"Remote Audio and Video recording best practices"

If you're not familiar with backlighting, that will give you horrible results. If it's during the day and there is a massive window behind me and there's sunlight coming in, it's going to make me look like a shadow. The camera is going to adjust for that bright light behind me, and you're not going to be able to see me. You want people to be able to see you, so try to avoid that. If possible, close the blinds, cover the windows so that you can control your lighting inside. And I'll show you a couple examples. So yeah, here we are
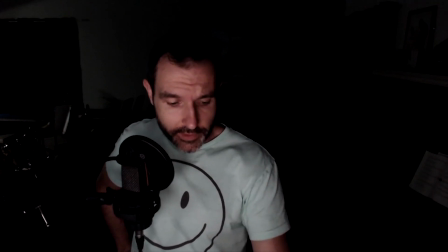with all the lights in the room off except for my computer screen
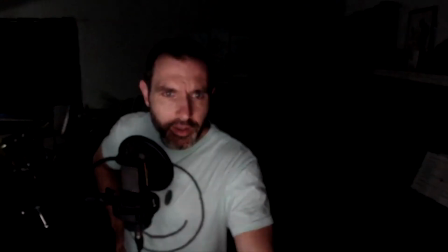staring me in the face. There we go. And I'll just turn on like a couple lights.
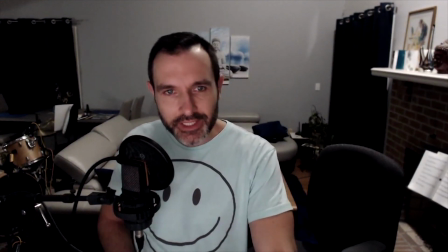So that's just 2 lights overhead. You can see kind of dim, a lot of shadows around my edges of my face.
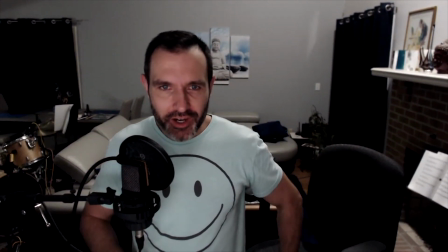The microphone looks kind of shadowed. This chair, all of the dark colors are really, really dark.
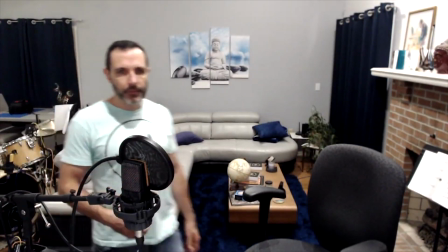So they're not really popping out too much. And this is with 4 more ceiling lights.
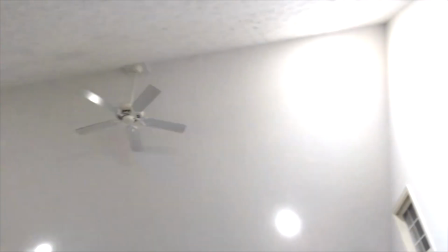We can flip up a little bit. So that's kind of what we have going on here.
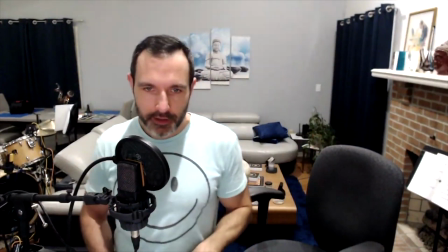There's just some can lights up on the ceiling, and that's usable.
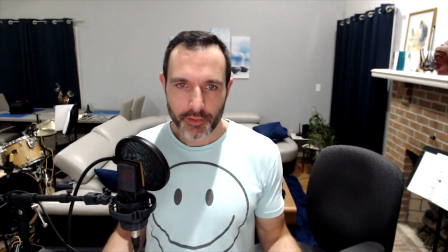This is, you know, solid lighting. I would do that. I would find this acceptable. Okay, so I'm going to show you a couple of examples using, this is a relatively small light, but a relatively powerful light. This particular one lets me adjust both the brightness and the temperature. So white. And the idea here is to show you how much difference a little powerful light like this can make in your setup.
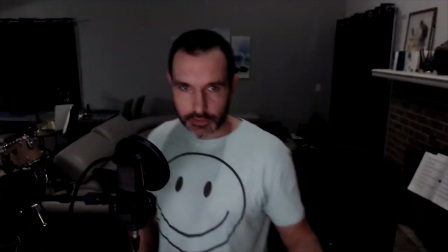So I'm going to dim these background lights. All right, so we're back to subpar lighting, really harsh shadows.
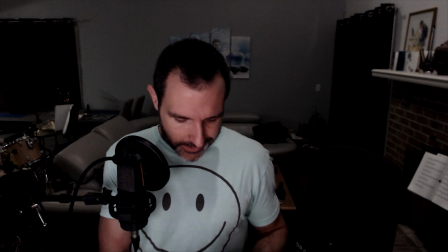All of the darks are super dark. I'm going to turn this as low as it can go because I can't put it too far away from me.
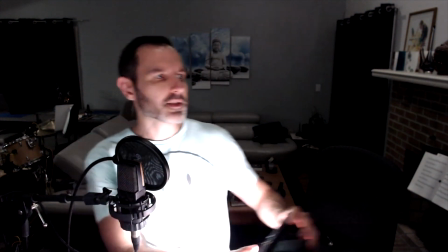So let's do this, and I'll just like set it up kind of over here.
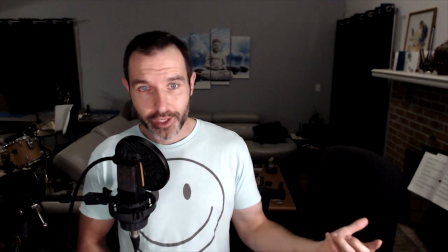And so right away, even just having that little light to the side makes this almost usable.
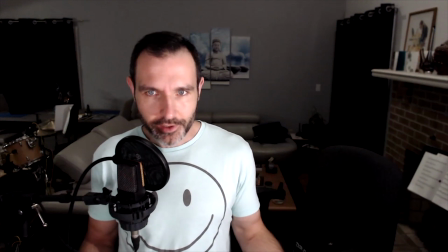The background still looks pretty dreary and dark and depressing. I wouldn't want to do that.
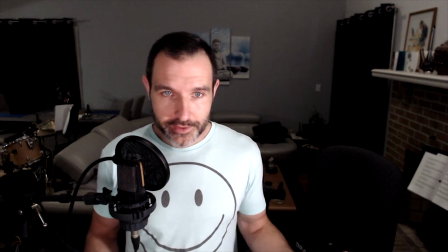But the subject, the performance, you are going to look better, even with just one light over there.
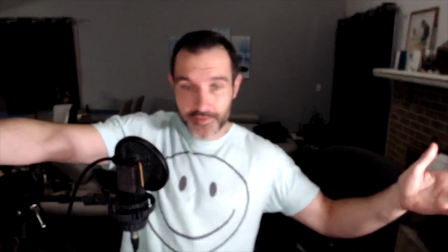If you have another light, you would put it on this side so that you have less of a shadow coming from this side of your face.
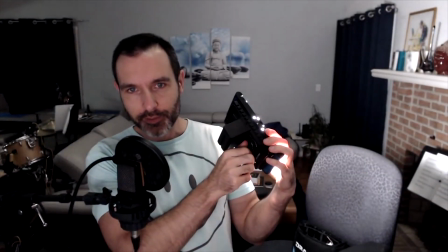And if I put it up to like the highest setting possible, you can see the room behind me kind of start to light up there.
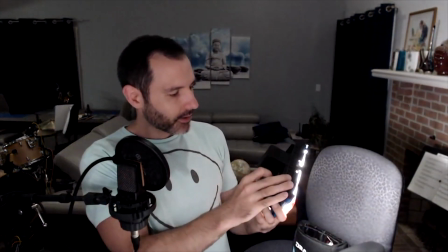So um, good lighting is important. Have options. If you don't have a light like this, you can use lamps. You can use people's flashlights from their phone. Really anything. And you can try and match the color of it. So if it's like a yellow light, they're all yellow. But that's in the best case scenario. Sometimes you just have to roll with whatever you have around. Okay, so if you have your audio and your video, now you need to combine them. You'll do this with a video editing program. And if you have a Mac, you can use iMovie. It's totally capable for everything that we've talked about here. And if you have the Pro Apps bundle for Apple, you can use Final Cut Pro, which is an upgraded version of iMovie. If you're on Windows, you can use OpenShot, is a good free alternative. There's also, there's a handful. I think they have Movie Maker 10 is for Windows, but you may have to like pay for the Pro version. I can't remember. There might be like a free version and a Pro version that's like $20 or something.